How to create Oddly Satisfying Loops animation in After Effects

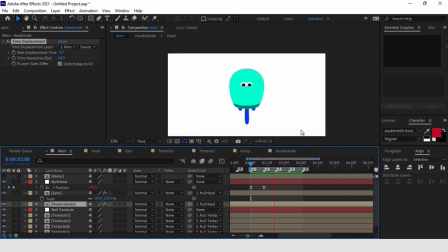(20:59)
Okay, the movement of the head is done. Let's move on to the tentacles. We can start from the main ones.
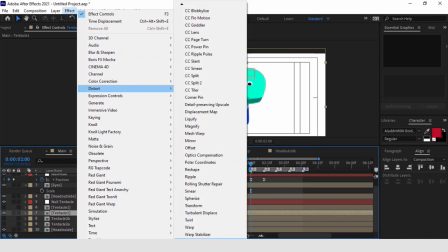(21:13)
Let's add the wave warp effect on the first tentacle. We can bring the direction to 180 degrees.
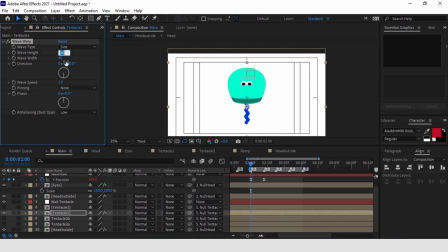(21:23)
The height to 100 and the width to 500. This will have to create a distortion that simulates the movement of the tentacles of a jellyfish. The tentacle is already moving because through the wave speed parameter.
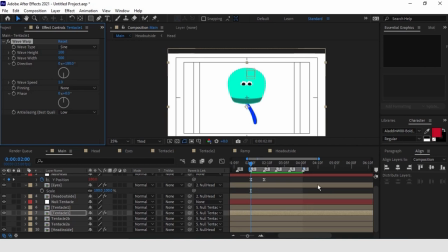(21:42)
We can control the speed of the movement. The problem here is that this parameter is based on the seconds. One means that the effect will take 1 second to create a perfect loop. If we wanted to create a full loop every 2 seconds, we would have to type 1 by 2 and so on.
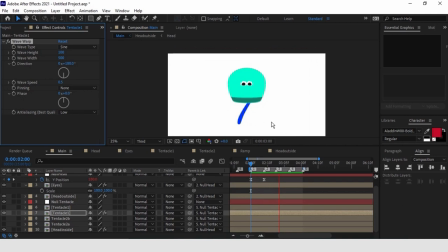(22:02)
Our loop, however, has a duration that is not based on seconds, but on the number of frames. 32 frames on 15 frames per second are 2 seconds and 2 frames. An irregular duration which is not possible to animate using the wave speed parameter.
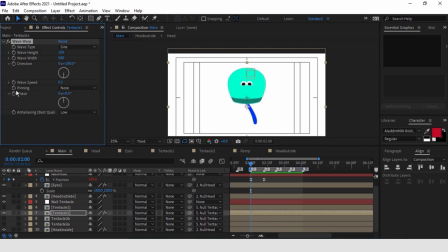(22:22)
We can, however, use the phase parameter. First, let's make sure to set the wave speed parameter at 0. So that the tentacle is still.
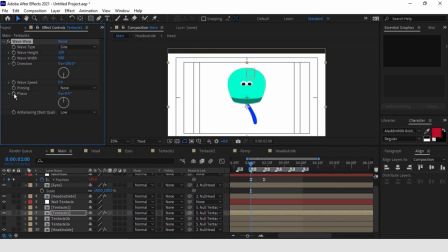(22:37)
Afterwards, we add a first keyframe on the phase parameter at the beginning of our loop and the second one at the end. Also here, unfortunately, After Effects isn't of much help. If you follow its logic to have a full loop,
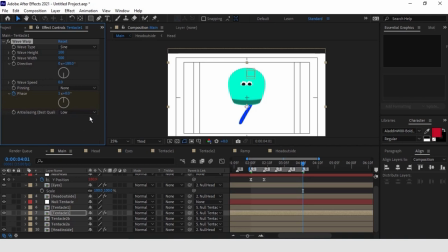(22:55)
we should have just take the value of phase from 0 to 360 degrees. On this parameter, however, for reasons I haven't yet understood myself, despite numerous searches,
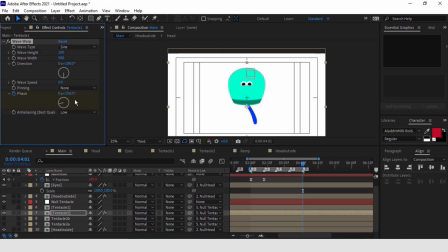(23:11)
we have a full loop at 256. In this case, -256. Because I want the wavy movements to happen downwards and not upwards.
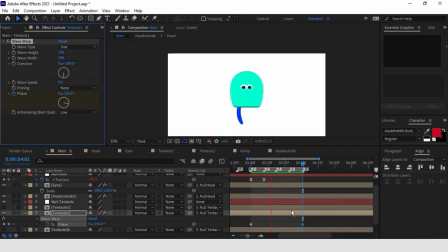(23:27)
Here we have it, a perfect loop all solving the tentacles. Let's add the cycle looping expression.
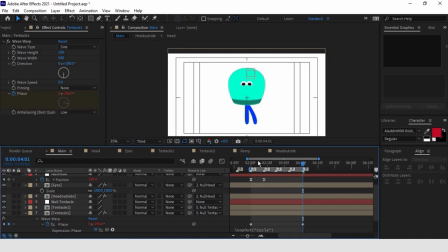(23:45)
Now we can copy the effect on the second tentacle. But make sure to select the whole effect so that the values on the parameter in which we don't have keyframes are also copied.
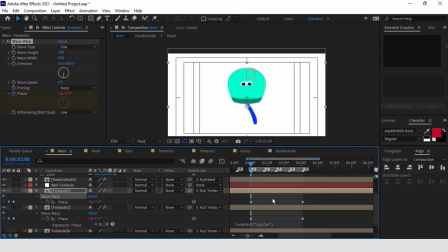(23:59)
Now it just remains to create an offset of 16 frames between the both tentacles to make their movement perfectly symmetrical. We can also move the keyframes we just added until we get a result that's coherent with the movement of the head.
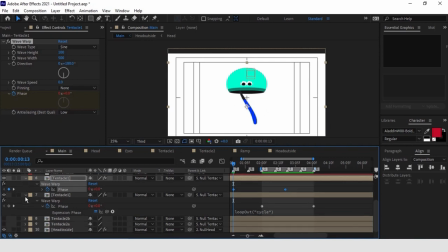(24:18)
Now on to the second tentacles. In this case, we are going to work on their position, making them move right and left in such a way that it looks like they are moving following the circular shape of head.
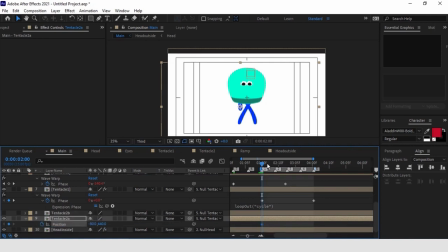(24:34)
So let's set the first keyframe on position, which we will copy also at the end of the loop. We can add a third keyframe then at halfway through the loop, where we move the tentacle from right to left.
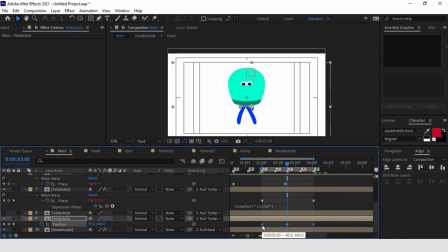(24:53)
We can also add easy ease on everything. And there we have our loop.